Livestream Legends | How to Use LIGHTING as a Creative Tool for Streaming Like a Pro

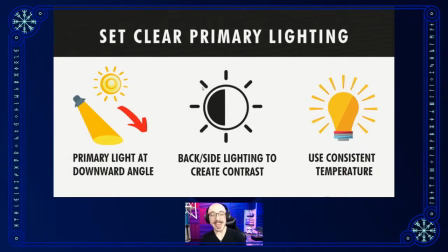567s
And again, I'll admit, I am not a photography professional or videography professional. I've just found some simple wins from smart people that have made this look pretty good.
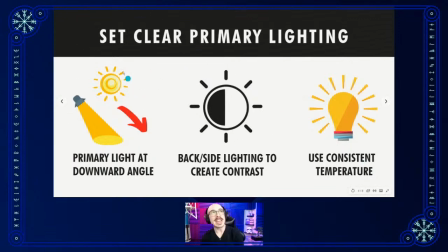582s
I know there's always room to optimize, but these are the three key pieces to keep in mind for primary lighting. The number one thing is making it a natural angle. We see this with stage lights, with studio lights.
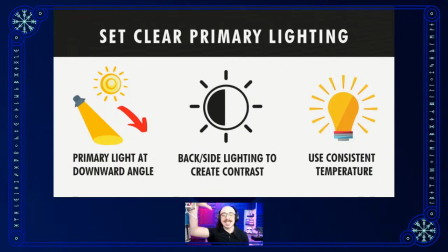600s
You always see them hanging from above and downward to the subject. I see some new people hopping in here. Good to see you, Teresa. Good to see you, Jamal. John Thompson is hanging out with us on LinkedIn. Thank you guys for joining us.
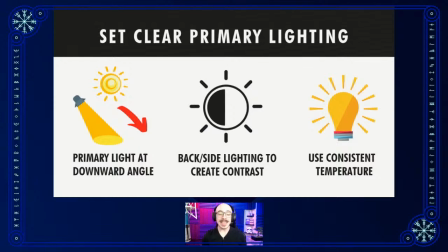618s
Feel free to drop any questions throughout the chat. We're in this journey together, all figuring this stuff out. So feel free to share your advice or your comments or questions with all of you guys.
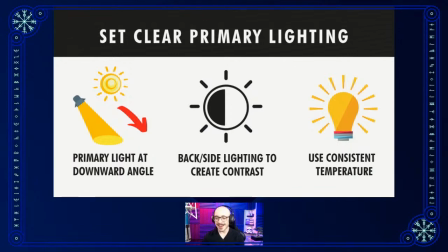635s
Oh, I see DJ over on YouTube. Brilliant to see you guys. So yeah, let's hop into primary lighting here with this first angle. The angle it's coming at is basically a super simple rule.
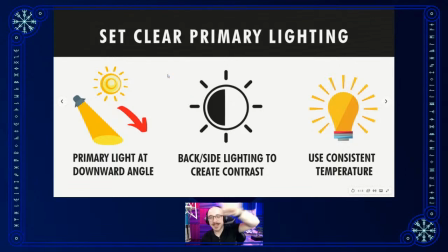652s
Wherever the sun would be in your life, wherever you would have to point up for where the sun is at, that should be a very similar angle of where your lighting is coming through. So for me, my primary lighting is coming up from the side down over here. So anything you can do to make it feel like it's natural sunlight
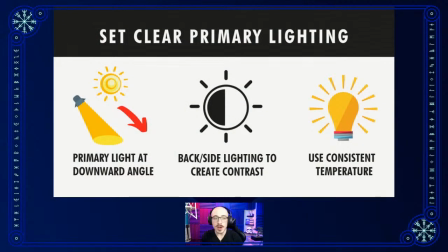678s
coming down on you is going to make the subconscious of the viewer feel like this is a natural light setting. So that's your biggest piece right there. And then the alternative piece is your back or side lighting.
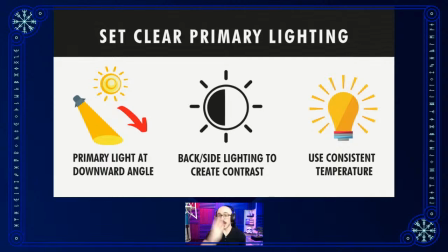695s
The goal here is to illuminate the subject, usually yourself or whatever is being streamed, to have a little bit more clarity. So this is without, let me get this full screen.
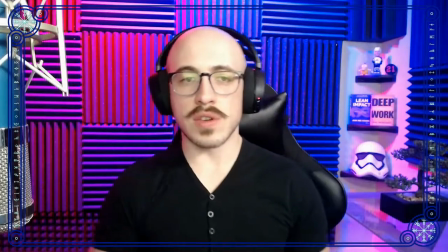712s
This is without the back and side lighting. So you'll see this when you want to make something like a little bit more dramatic or emotional.
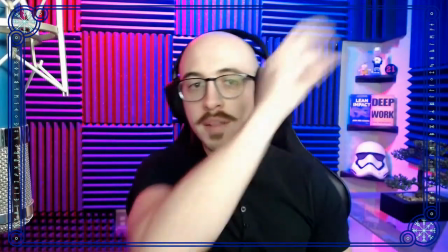720s
There's this clear primary lighting, and then everything here is shadows.
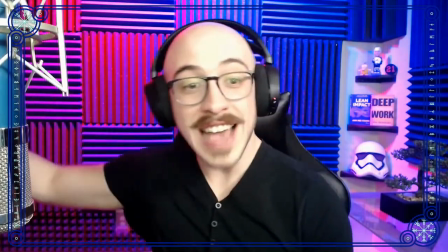727s
The goal of the side light is to
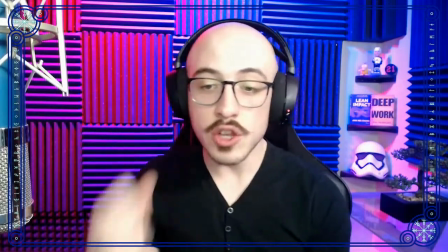730s
balance these two sides and then illuminate me against the background.
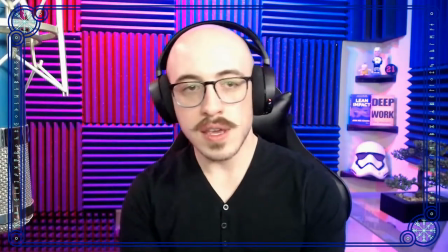736s
So now with it back on and with it back off.
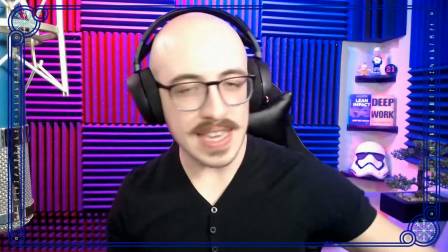741s
So it makes a subtle difference, but what this does is it makes you pop out against the background.
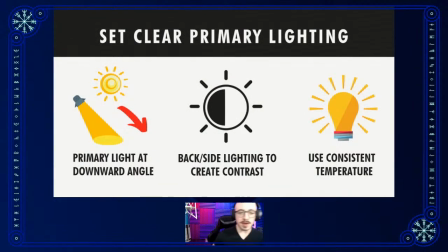749s
You don't want to bleed into the background. So like the biggest problem I have with this is black shirt. Black shirt against a black chair is not the greatest contrast to kind of pop out, but that's a big, basically the goal you want with your secondary lighting.
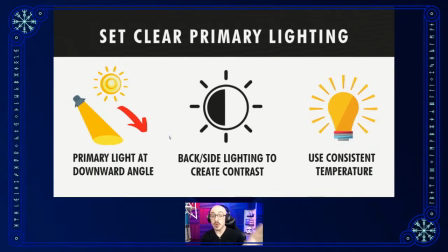766s
So if you want to look into super pro setups, look into 3-point lighting in photography, and that will basically give you a super legit system that'll uses 3 lights and
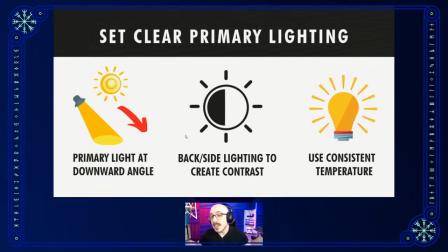785s
gives you the ideal lighting for photography. For me, I just bought a 2-pack of lights on Amazon and turned them both on. I just put this primary one here, and the side one is to
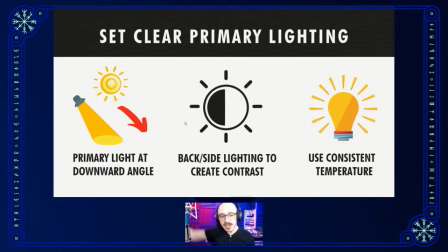803s
the right of me and a little bit behind. So that gives you that complete contrast, hopefully, that you see, that helps you pop out as a subject. And your only goal here is clarity.